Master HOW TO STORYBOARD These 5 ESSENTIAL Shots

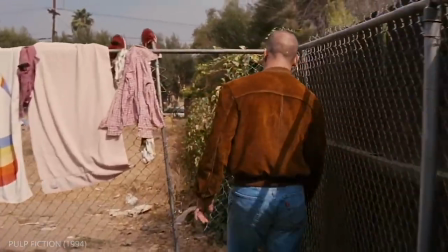The precise definition of a follow shot is a specific camera angle where the
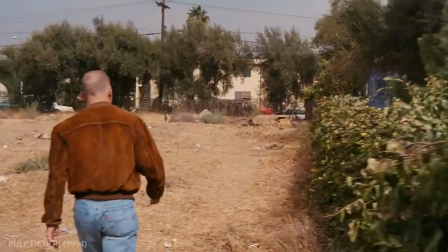camera seemingly pursues the subject while maintaining a relatively constant distance.
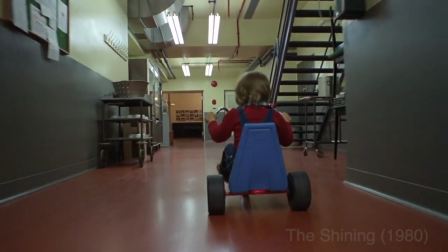Usually the camera angle is directly behind a character or object that is moving forward,
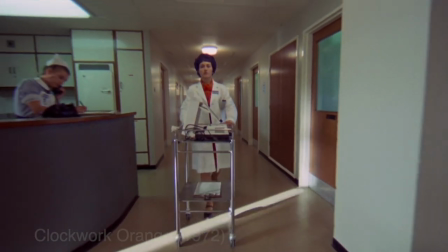but it can also be in front of the character leading them as they walk towards the camera. Now let's take a look at the storyboard for this shot.
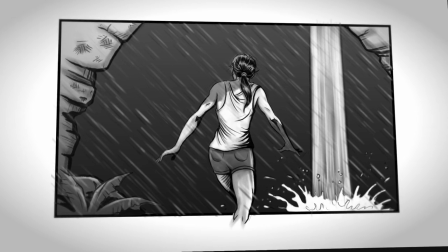As you can see, the camera is positioned directly behind our female lead,
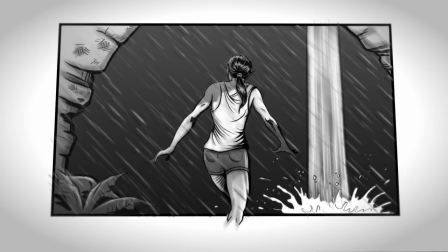and I indicate that we're following behind her by using arrows pointing inward on all four corners.
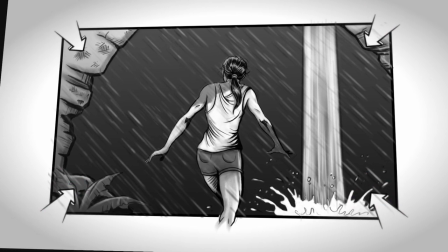For those savvy viewers out there who watched my last video, you'll recognize I used the same technique to indicate a camera push-in.
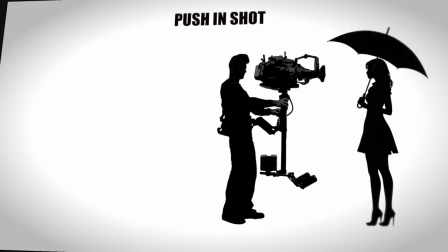Essentially, a follow shot is the same thing as a push-in,
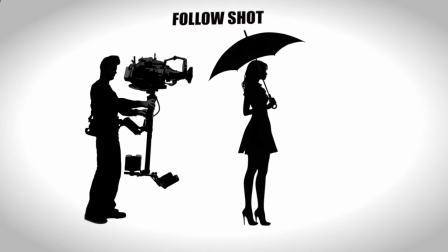but now we have a character moving within the frame at the same pace as the camera, and that's where they differ. And then one final boom up to a medium close-up of the creature's legs, walking out among the rocks. Lastly, Nigel wants the camera to boom up the side of the rocky cliff to where the creature is standing.
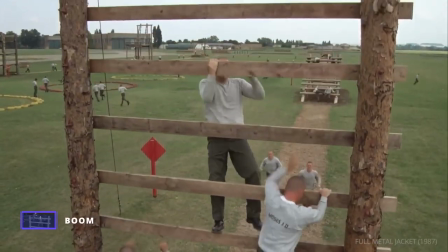Simply put, a boom shot, also sometimes referred to as a crane shot,
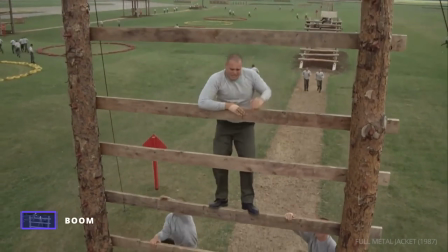is a type of camera movement in filmmaking where the camera is mounted on a mechanical arm or crane
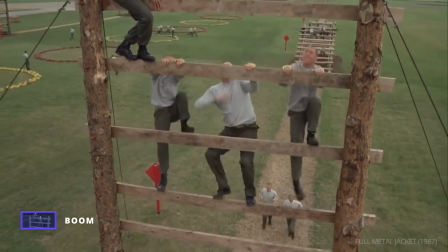called a boom that allows it to move vertically up or down as well as left and right.
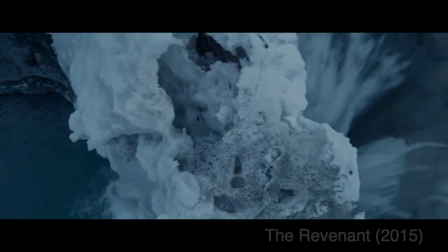Among other things, they can be used for introducing characters, showing action sequences, or revealing large spaces.
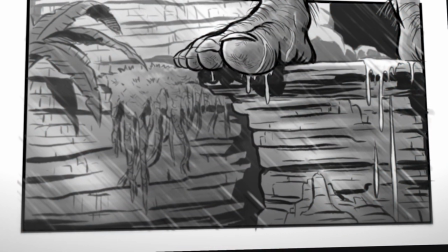So in the case of this scene, we are booming upwards to slowly reveal the position of the creature we saw earlier framed in the dirty shot.
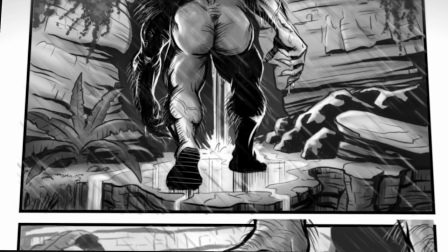We first see his feet, and then more of his lower torso as he turns and walks into an opening among the rocks before we get a chance to see his face.
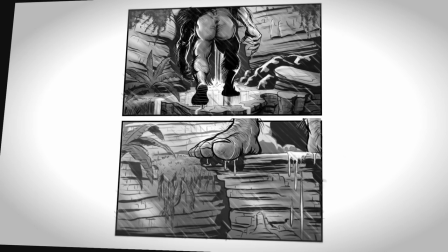The way I indicate a boom shot is almost identical to how I indicate a tracking shot,
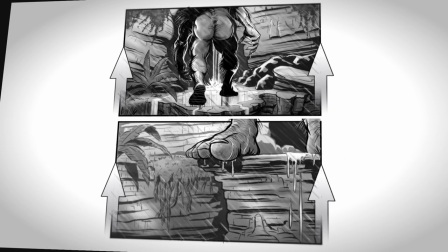only this time the arrows are either pointed up or down on the sides of the frame as opposed to left or right.
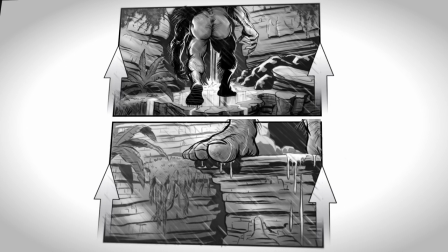Once again, I make sure that the arrows are touching each side of the border so it distinguishes it as a camera movement. It's as simple as that. Now, if you happen to miss my last video in the series on how to properly storyboard camera movement both towards and away from the subject, then you want to check out this video right over here. Before I go, I want to send a special shout out to director Nigel Crampton for allowing me to record my call with him today. I'm really looking forward to seeing exactly what he does with my boards now if you guys also enjoyed Nigel and would like to see more of him in the future let me know in the comments I really appreciate everyone watching until the end of this video and I hope you found it useful be sure to join me again in the future when I tackle even more types of shots and teach you how to properly storyboard them see you next time